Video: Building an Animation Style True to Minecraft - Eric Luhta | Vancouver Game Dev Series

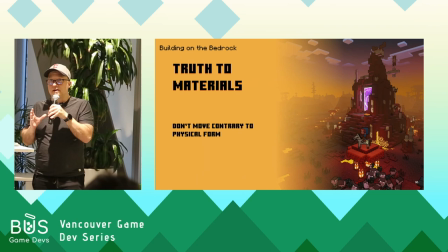[32:57]
So, whether they're a small or large person, a plane, an animal, a toaster, doesn't matter.
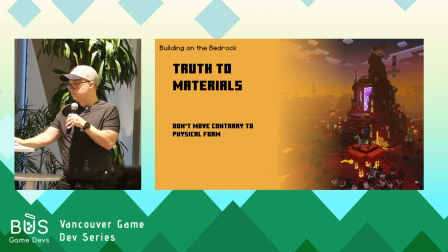[33:05]
What they're made of and their anatomy dictates what they can do and what they can't do.
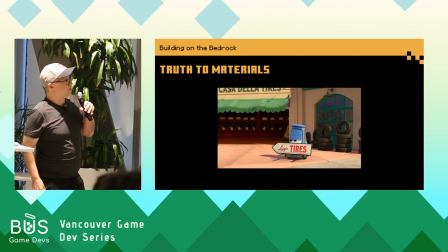[33:12]
So there are a couple of examples here you can see, like here in this shot of Guido.
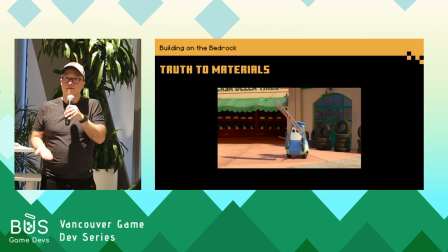[33:16]
The only things that are actually moving on him noticeably are stuff that makes mechanical sense, his little forklifts.
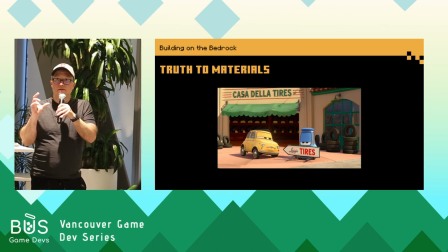[33:22]
If it has a mechanical joint, he can move it. it. If there's squash, it's on the tires because they have air and they're made of rubber, so it makes sense that those would squish.
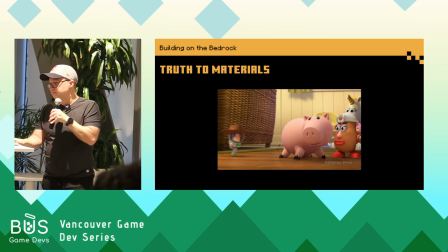[33:31]
But really, you don't see his body, metal body bending around because metal typically doesn't easily bend.
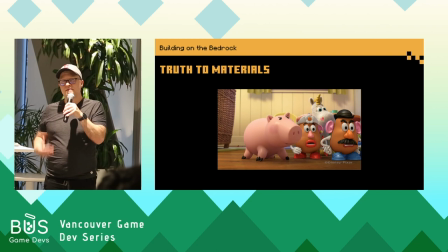[33:39]
Likewise, the Mini Buzz character, an action figure, it's kind of that same idea of single plane movement. Like if an action figure is manufactured, only its arm can go one way, then that's the only way you should be able to move the arm to have it feel like that's what it actually is
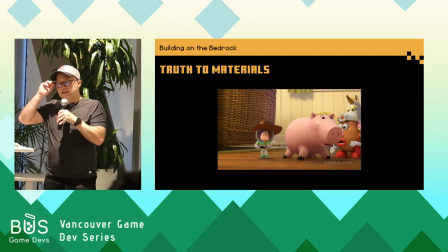[33:56]
so by embracing these things rather than being like well I wanted to do a certain action just
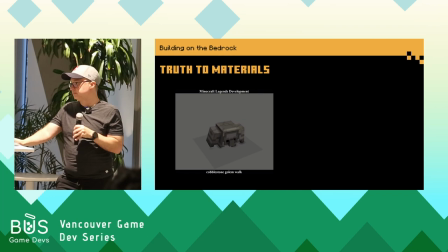[34:03]
because you actually infuse authenticity into the characters but when it comes to games this idea of truth and materials often runs right up against what design needs and so for me this is one of the great joys of gameplay animation,
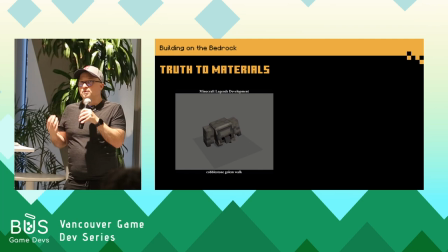[34:24]
finding a way to reconcile both of these things. So both the designers get what they want for the game, and it's clear what's going on,
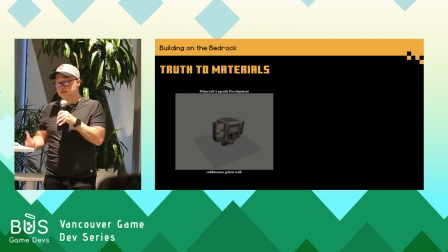[34:33]
and we still manage to satisfy these are animation principles that we've been talking about. So here's an example with the cobblestone golem. So this character, it's made of dense, heavy stone, and it also needs to be able to move on a dime and respond to player commands.
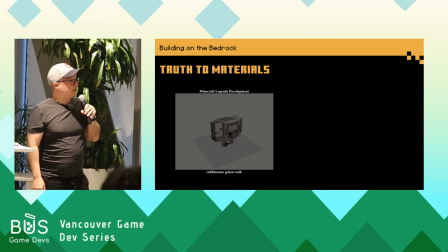[34:51]
So those three things aren't really compatible, but if you look at his walk here, it makes sense when it's just walking around. His legs, they're very small, so it takes a lot of effort for him to move that big chunk of stone around. But if he just started suddenly running really fast,
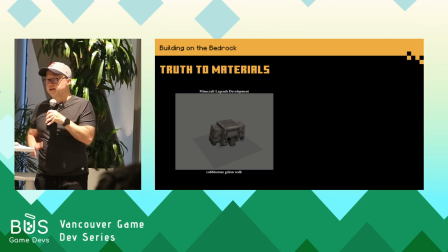[35:07]
it wouldn't feel right because we all know from living here on Earth that heavy things can't instantly take off.
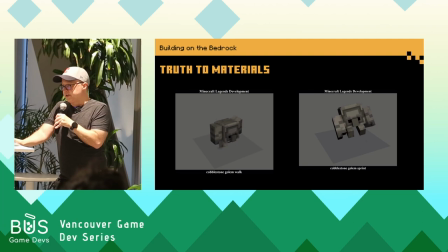[35:13]
It takes time to build momentum and build up speed. speed. So looking at his anatomy, what he's made of, when he needs to move fast, his arms are actually much stronger than his legs. So adopting more of a gorilla-type locomotion to get him to move quickly, that makes a lot of sense.
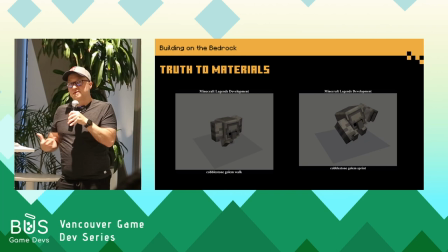[35:31]
So truth to materials, it can be a limitation, but it can also help you find some interesting ways to make the characters move that you wouldn't think of otherwise if you're just like, well,
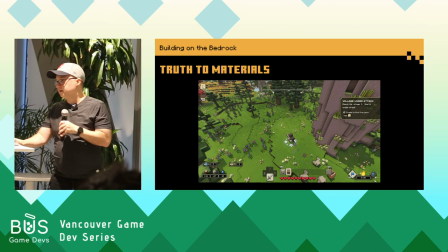[35:40]
I'll just make it run no matter how fast it needs to go.
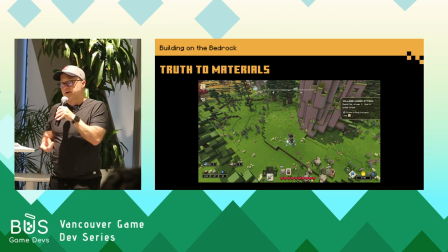[35:46]
So this reconciliation, that's really the heart of it. You're always balancing what the characters are trying to do with what their bodies will allow them to do.
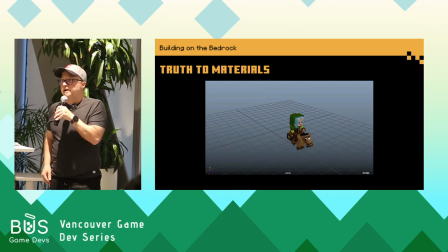[35:56]
And it also applies to the animals and creatures. There's tons of those in Legends. So we referenced real animal footage just as if this was a realistic VFX creature show. You know, the fact that the animals are made out of blocks, it doesn't change its anatomy. it doesn't change its behavior as a species it's just changing the
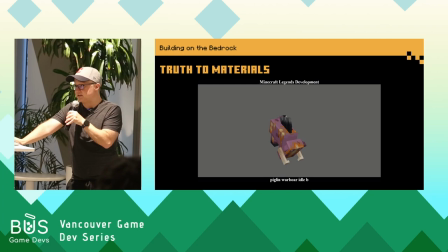[36:15]
level of detail you see so I just wanted to show a few examples that some of the great work the animation team did like the war boar he referenced how wild pigs really root it just gives them this like this feeling of being relatable
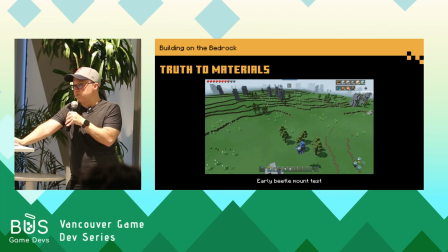[36:33]
something we've seen in in the real world and like looking at the insects the beetle how the wings move,
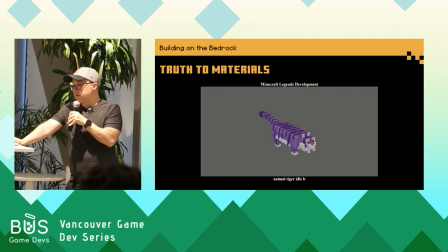[36:40]
how the locomotion of six legs works, and most people's favorite, purple tiger.
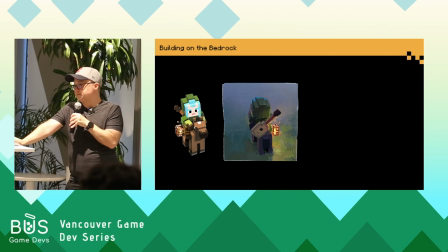[36:50]
Even though it's made of blocks, it's still a cat, so it's going to do cat things. Cool, so we focused on those two main areas up to this point.